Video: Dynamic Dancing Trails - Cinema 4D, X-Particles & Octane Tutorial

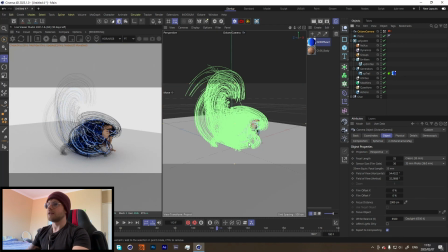[8:23]
Another thing that I did for my render is in our Octane camera over here, just to make this look a little bit better and so we don't get these like thick lines,
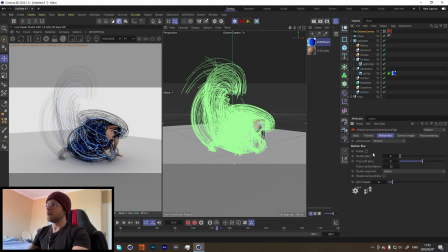[8:32]
we can just turn on over here in the motion blur and turn that up a bit.
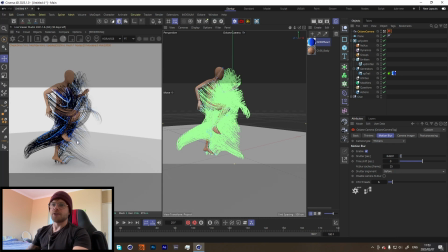[8:40]
So if your character, so you'll see over here that this has motion blur but our character does not. If that is happening for you in our character over here, all we need to do is add in a octane tag, and that should tell Octane to use that, and we should be able to get motion blur with our character now.
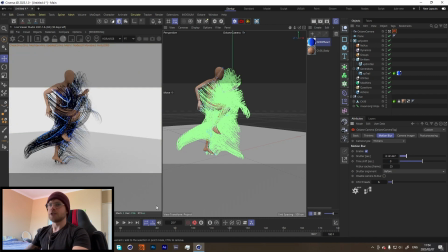[8:59]
Let's just make sure that works. Let's see.
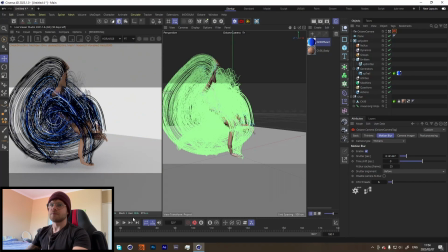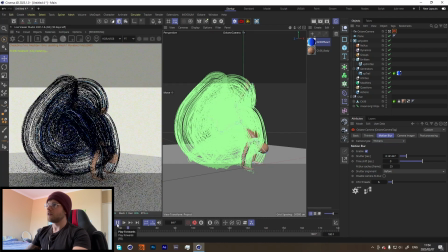[9:08]
Why is there no motion blur?
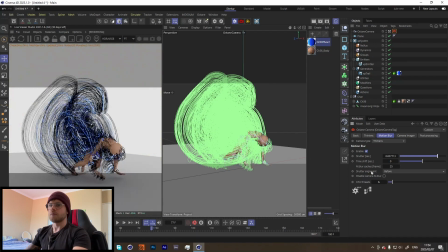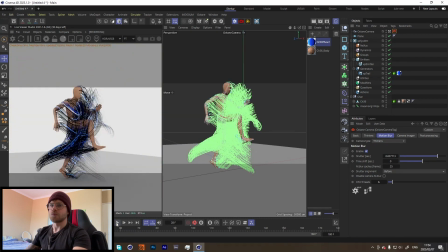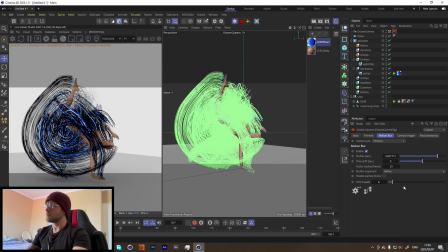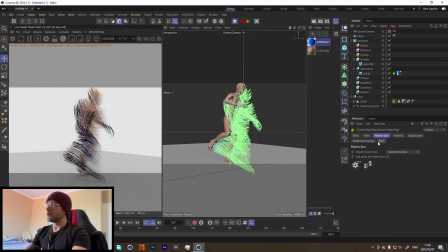[9:30]
Okay, so if you're not getting motion blur, just change it to transform and vertex, it seems, over here. And now we can turn this down a lot.
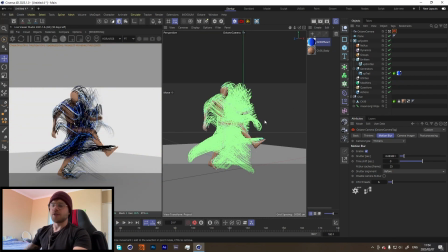[9:43]
Yeah, if you want the exact same texturing on the character, it's a pretty simple texture. I'll show you how to do it. We're just going to use a diffuse color over here, throw it onto our character.
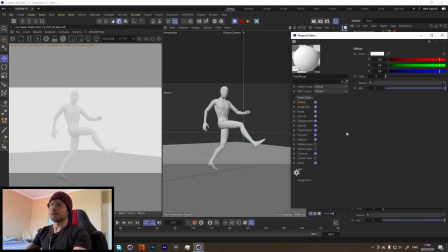[9:52]
We can turn off our XP system for now just so we can see what we're doing. We're going to turn the diffuse color all the way down.
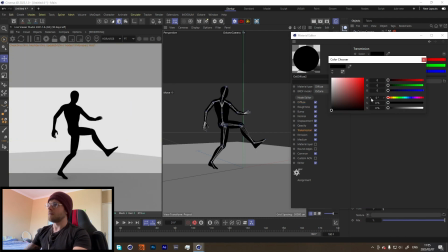[9:59]
In the transmission, we're going to select a blue. I used a similar blue to the color of the trails, and that is pretty much it.
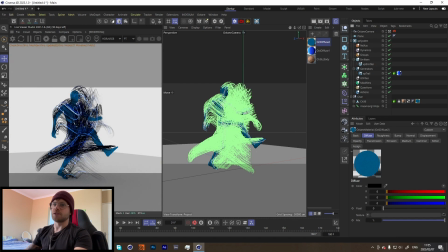[10:10]
So that when our trails shine through, let me just add in a
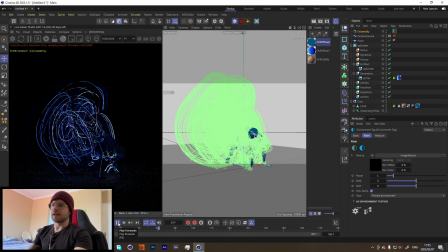[10:18]
HDRI over here, you'll see that because we have this like subsurface scattering type material,
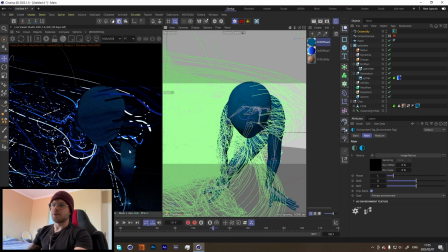[10:26]
I guess more of a translucent material, we get these really cool results, and it adds a lot of variation in the color over here.
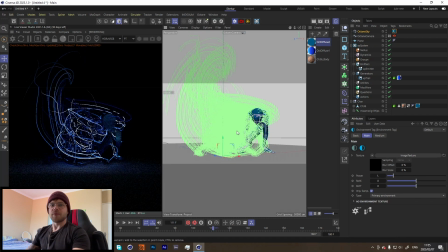[10:35]
So yeah, I hope you guys enjoyed this.
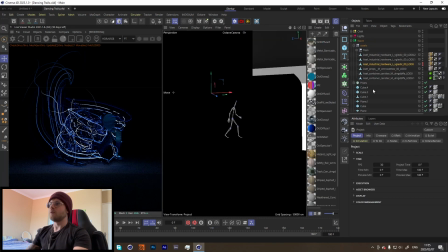[10:37]
The actual project file of this was, let me show you, I can just break it down for you guys if you're interested.
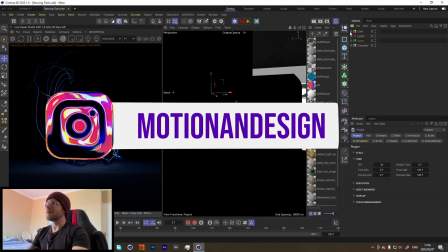[10:44]
This project file will be up on Patreon for my Patreons over there, but for everyone else, you can create your own scene if you're interested.
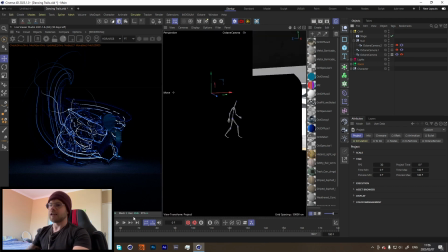[10:51]
Cool, so I have three cameras going over here. Batch press play.
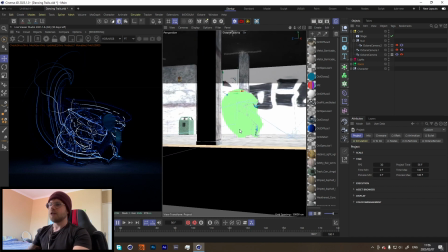[10:57]
Got my character dancing. Got this kind of like subway scene going on.
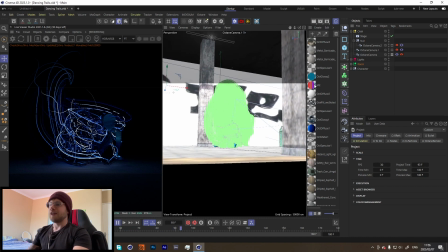[11:02]
Pretty simple animations over here. And then I think this last camera has to be my favorite.
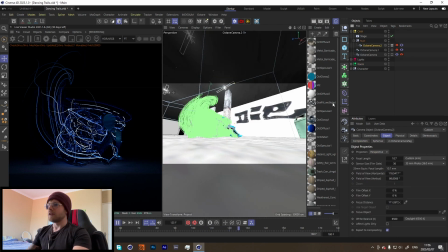[11:07]
It has this really small lens. It's like 10, so it gives us this really cool kind of fisheye effect, but not really fisheye.
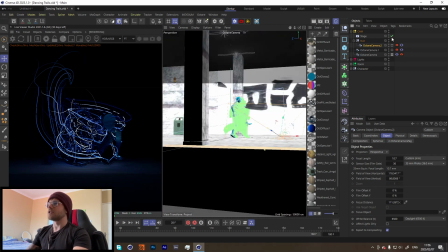[11:17]
And yeah, so there's just a bunch of little variations that I added,
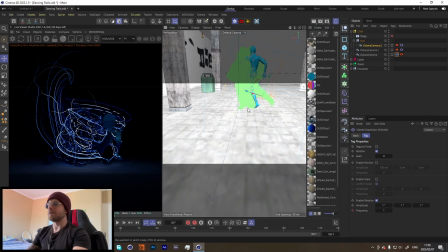[11:21]
like some shake to the camera that I have animating over here just to make it feel a little bit real.
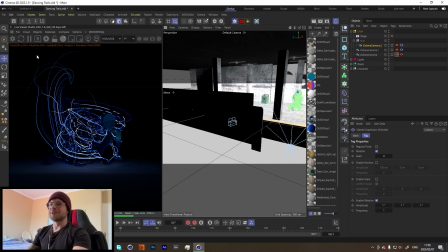[11:27]
I also took this PNG of a train that I kind of cut out and just extruded over here just so that we have something that's going by.
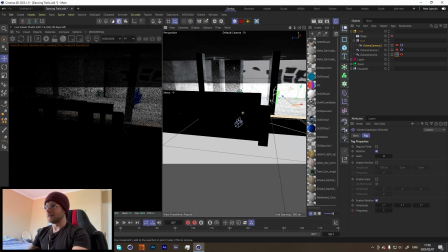[11:39]
It's very ugly looking, but to be honest, it does the trick because it's only there for the first 15 frames.
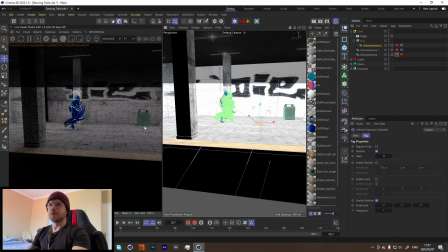[11:46]
And yeah, this wall over here was a texture that I found from the French monkey. He has some great resources out there, so I just kind of took that texture. It's a pretty simple image over here.
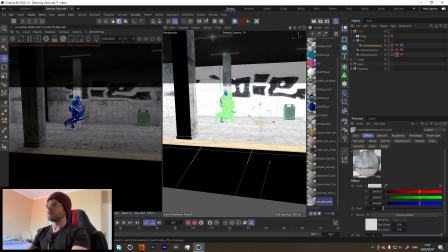[12:00]
It's literally just an image of a wall, and I have that over here on all the walls of here to give this like really nice texture.
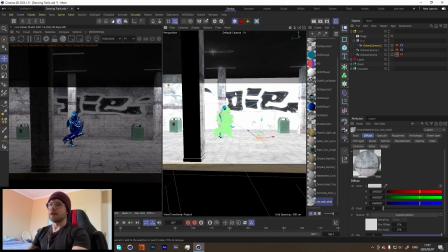[12:07]
Then I used some bridge assets to put around the scene, and a spray painted kind of effect also from bridge, just to make it seem a little bit more real.
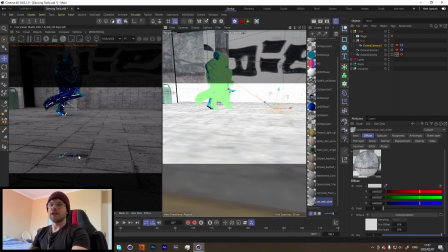[12:18]
Another thing that I did was just adding some water to the scene just to make it kind of feel a little bit more real, and also so we can get these really nice reflections over here.
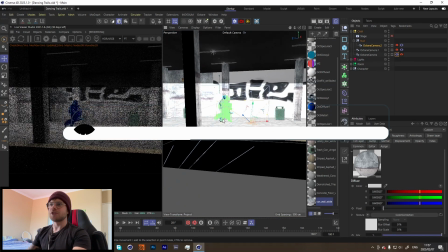[12:28]
So yeah, that is the tutorial. I hope you guys enjoyed it.